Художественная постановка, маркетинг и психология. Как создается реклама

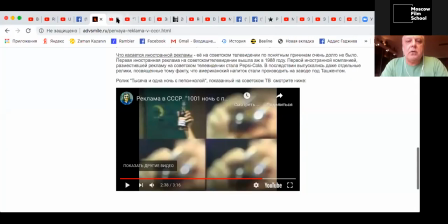28:45 Я сейчас, чтобы не быть голословным, сейчас я его тут открою и на его фоне буду говорить. Так, это у нас...
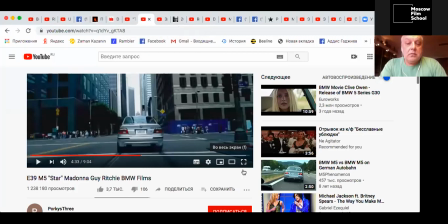28:59 Я его открою. Так, пущу его сначала.
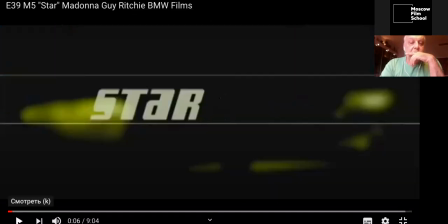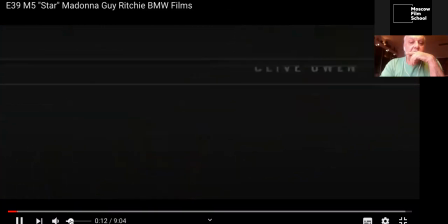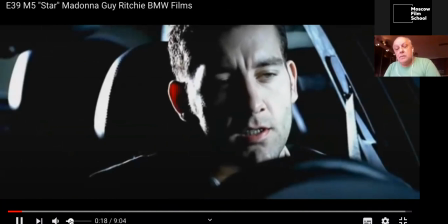29:18 Сейчас говорю, это скорее относится к бренд-контенту. Но бренд-контент — это реклама.
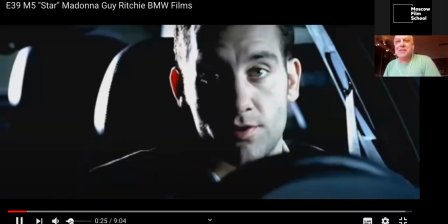29:25 Это short-form directing. Это в нашей школе студенты этой программы делали бренд-контент и рекламу.
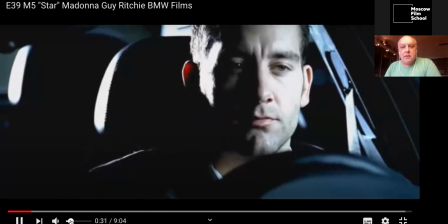29:31 Это определенный рекламный продукт. Мы на самом деле здесь рекламируем BMW, чтобы все понимали.
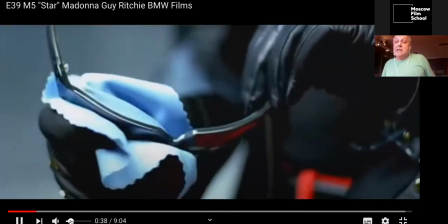29:39 Не знаю, видели вы этот ролик или нет. Я влюблен в этот ролик.
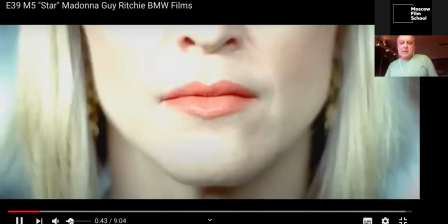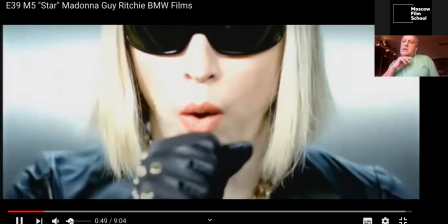29:49 Я специально опустил англоязычную версию, ну, чтобы не мешал перевод.
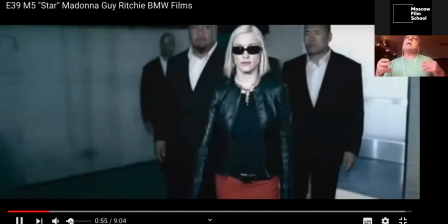29:54 Тут очень просто. Он только что отзывался о Мадонне, говорит, такая женщина, у нее такие руки, такие глаза, такой взгляд.
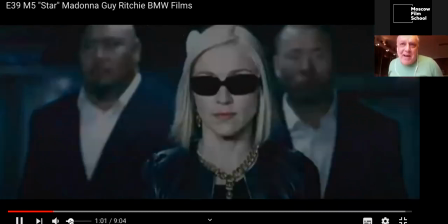30:02 Сейчас он скажет, но стерва! Смотрите, я остановлю сейчас.
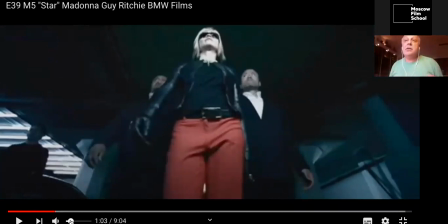30:07 Вот он это перечислял, она потрясающая, она такая, вы это видели. Но когда он сказал «стерва», посмотрите сюда, этот красный цвет, гениальный красный, работает во всем этом холодном сером, потому что этот цвет опередил его слова.
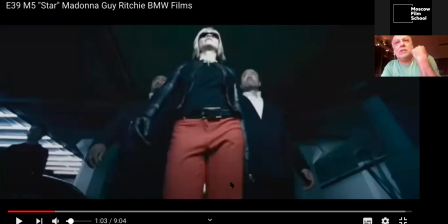30:25 То, что стерва, уже красный у нас существует. Наше сознание такое, она, что-то здесь не то. Она же стерва, красный цвет – это стерва. Не желтый, потому что желтый – это сумасшедший. Фиолетовый – это философ какой-то, да. Зеленый – там религиозное какое-то значение.
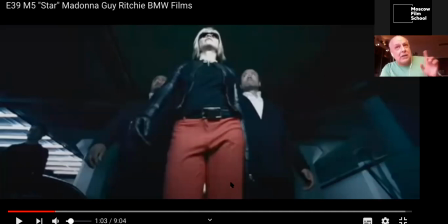30:43 Золотой – это а красный, стерва. Оранжевый – тоже не стерва. Оранжевый – скорее сумасшедший. А красный – стерва. И вот это простейший. То смотрите, как дальше, что будет дальше происходить.
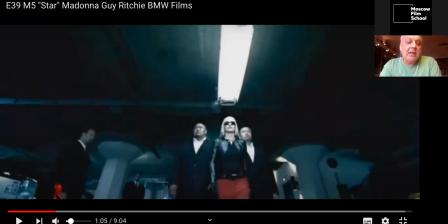30:54 Я не могу не озвучить. Смотрите, что раз, и он мелькнул здесь. Вы сейчас такие, да это случайно.
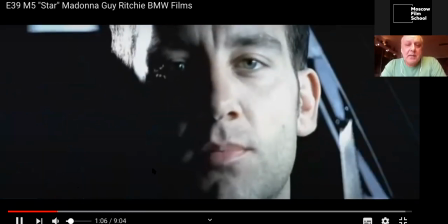30:59 Ну да, считать, что это случайно. Дальше. Посмотрите, что происходит.
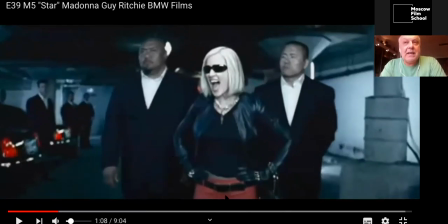31:05 Раз, два, три красных пятна, и она, вот я остановил прямо так кадр. Ну, это здорово работает, этот красный. Притом, только что я говорил про там, полярников своих, которых я посвятил там 10 лет своей жизни,
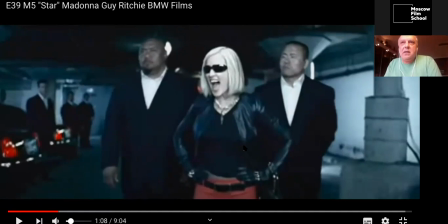31:20 и с потрясающими режиссерами и операторами мы снимали, и Саша Бреннер креативил эти ролики. Одно удовольствие снимать были ролики, но там красный по-другому. Смотрите, там красная чашка была в некой серой, лишенном цвета пространстве.
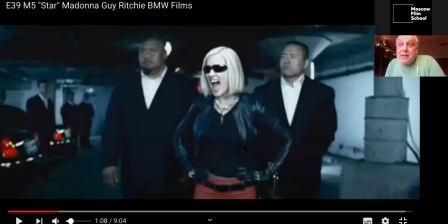31:39 И тогда красный не контрастировал с голубым. Он являлся горячим элементом в бесцветном пространстве. Сейчас у нас есть холодное пространство, в котором живет активный красный. Это экспрессионизм.
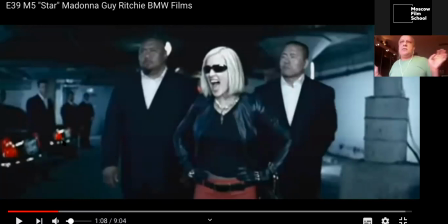31:58 Вообще все приемы для художественной постановки в рекламе, они желательно, чтобы художник этим владел. Потому что цвет сильнее линии здесь действует. Ну, впрочем, пусть идет.
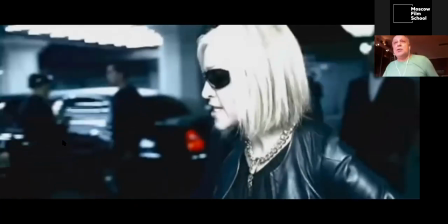32:10 Да, сюжет такой, что она стерва, но вот этот ее менеджер личный, администратор, он затеял шутку над ней.
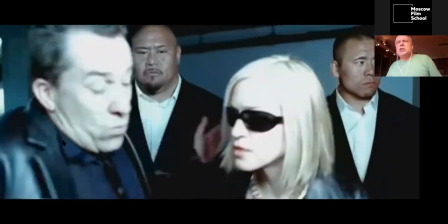32:20 Весь фокус в этом. Она его унижает, и он сейчас, вот этот водитель, только что, водитель нанят казачок,
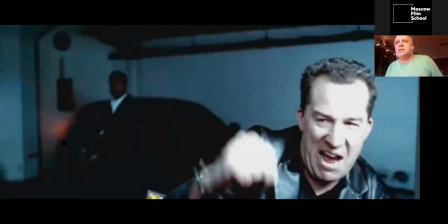32:28 засланный казачок, он рассказывает, что менеджер слабак, бесхребетный.
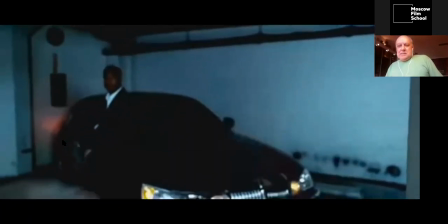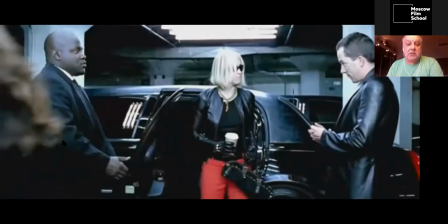32:37 Пока просто обращайте внимание, как работает красный, мне кажется. Во-первых, какое изумительное гламурное изображение.
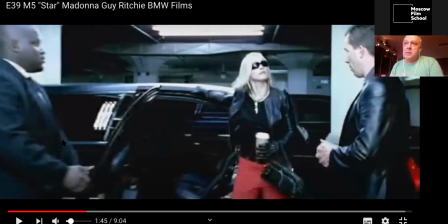32:45 Но не могу не останавливать, не комментировать. Гламурное. Нам надо передать, потому что BMW, автомобиль, гламурный. Мы хотим это.
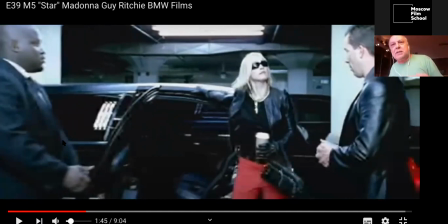32:54 То есть скорость, которую мы дальше спроецируем. Но сейчас мы должны показать, что мы в мире дорогих вещей. Да? А вот весь этот шайнинг, который вы видите. Знаете, как были, какие подсветки, нету прямого света, он обязательно где-то отражается,
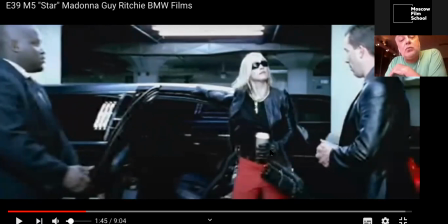33:12 он бликует у нее в очках, он бликует в различных текстурах и фактурах. Это есть гламур. Это я перенес драматургию на экран в короткой форме. У меня нет кино, чтобы я это развивал в течение 2 часов, да, но у меня есть короткая миллисекунда, чтобы я в кадре это показал.
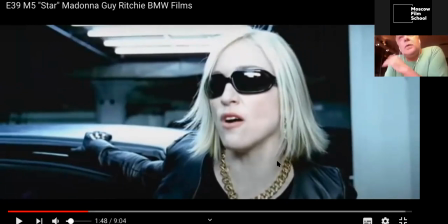33:32 Заметьте еще, что мне нравится, что не полностью убитое черно-белое изображение, как в других проектах мы его сейчас увидим. Здесь цвет есть. Здесь цвет ее кожи, притом этот цвет еще больше подчеркивает ее стервозность.
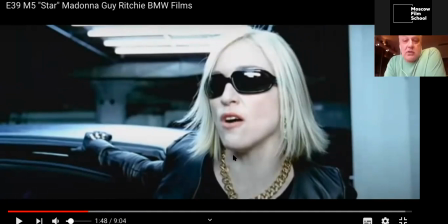33:47 Вы же видите, что она стерва, да? Конечно, верите, потому что здесь и линии работают, что она стерва. Здесь замечательный кулон дорогой, да, потому что мы опять находимся в мире гламура дорогих вещей.
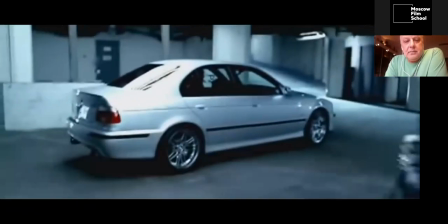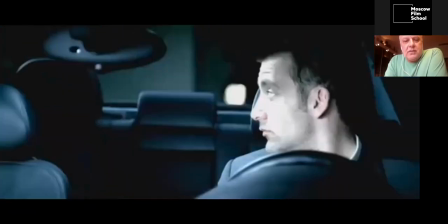34:04 Вот начинается фокус над ней.
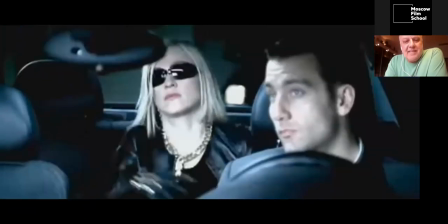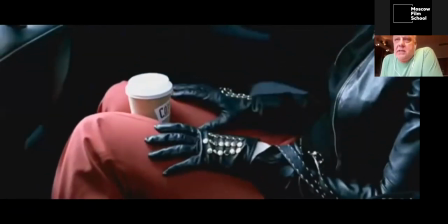34:12 В рекламе очень умело работают цветокоррекции, и я вообще учу художников работать с цветокоррекцией.
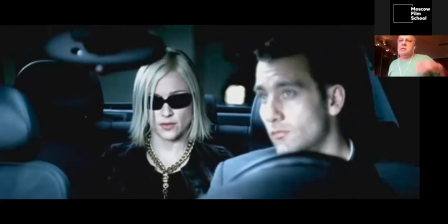34:19 Этого раньше не было никогда у нас, а я их каким-то образом направляю,
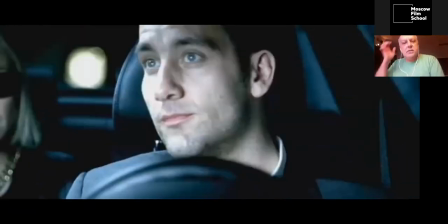34:24 и вот они с сицов начинает цветокоррекция, потом переходит в рекламных проектах.
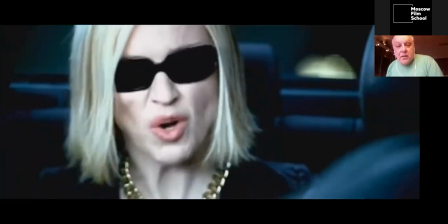34:29 Потому что все, что вы задумали, чтобы довести до конца, это надо потом сидеть рядом с колор-мастером.
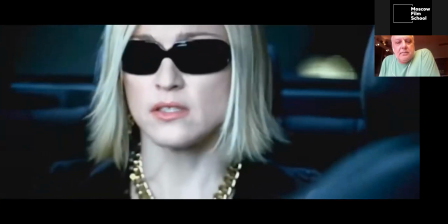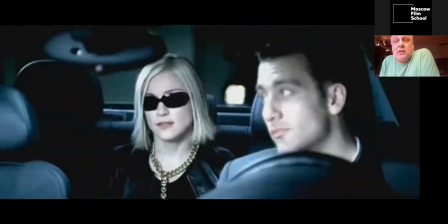34:43 Суть разговора, что он ее должен доставить, он говорит, ну давай, рули быстрее.
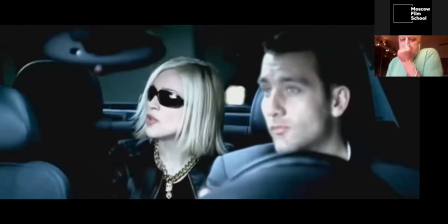34:56 Его надо смотреть, это такой ролик достойный.
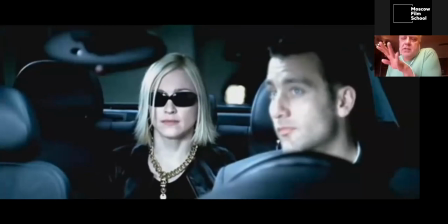35:02 То есть нам надо было подчеркнуть, что она стерва, мы подчеркнули всеми нашими доступными средствами.
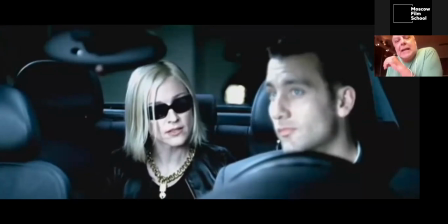35:07 То есть посмотрите, насколько гиперреалистичное изображение, да, оно нас устраивает.
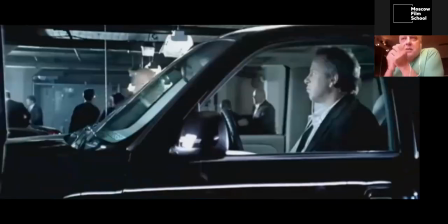35:12 Знаете, даже мы видим там его легкую небритость.
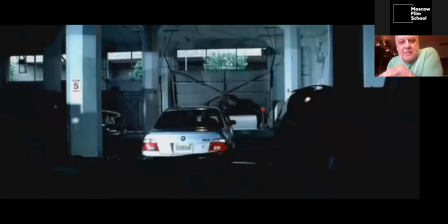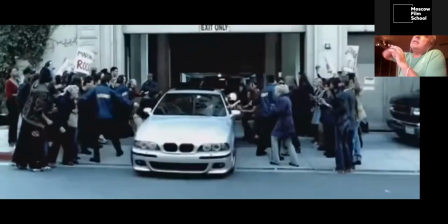35:22 Красный. Вы заметили, как пролетел, как проплыл красный фонарь в стекле?
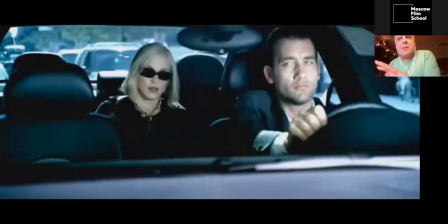35:29 Блики по-прежнему. Вот вообще автомобили обожают блики, да? Автомобильные ролики.
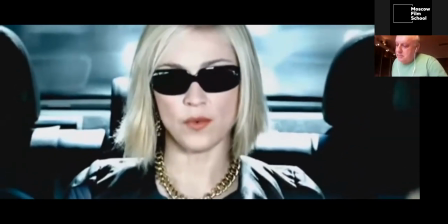35:36 Ну, я там мне довелось снимать много разных автомобильных роликов,
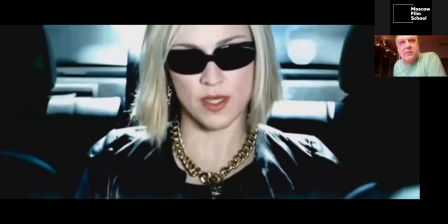35:40 и они требуют своей специфики, своих громадных приборов освещения.
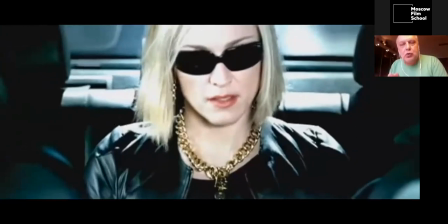35:48 Есть режиссеры, которые занимаются только автомобильными роликами, чтобы вы понимали.
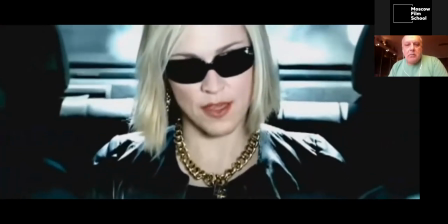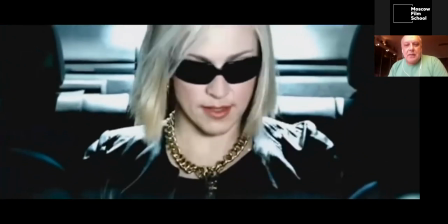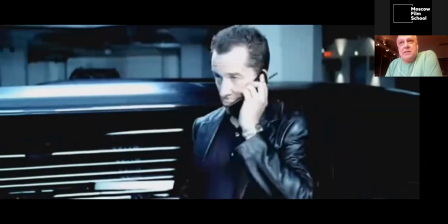36:06 А звонок сейчас, это тот самый менеджер ему звонит, говорит, ну что же, я тебе заплатил деньги, я хочу, чтобы ты все сделал за эти деньги, что, на что способен.
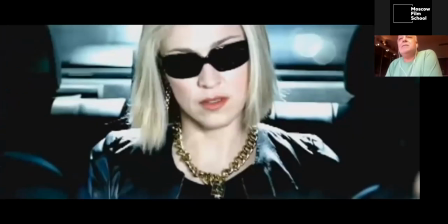36:16 Интрига сейчас раскрывается. Потому что она его измочалила за всю жизнь.
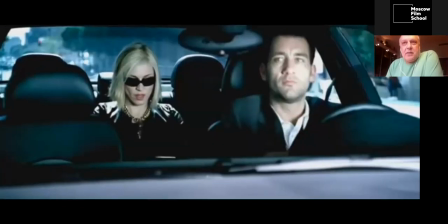36:24 Сейчас я подумаю, что сделал.
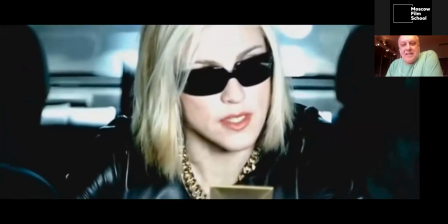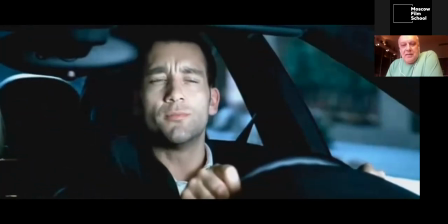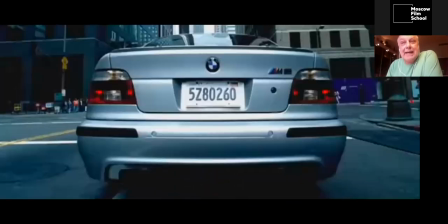36:38 Замечаете, других цветов нет. Красный на фоне голубого пространства.
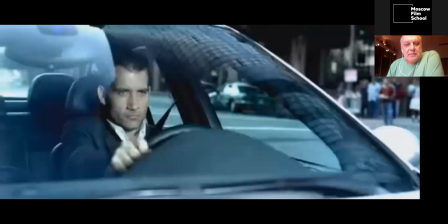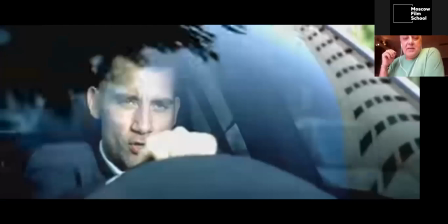36:49 Динамика же, да, автомобиль. BMW самый скоростной в мире.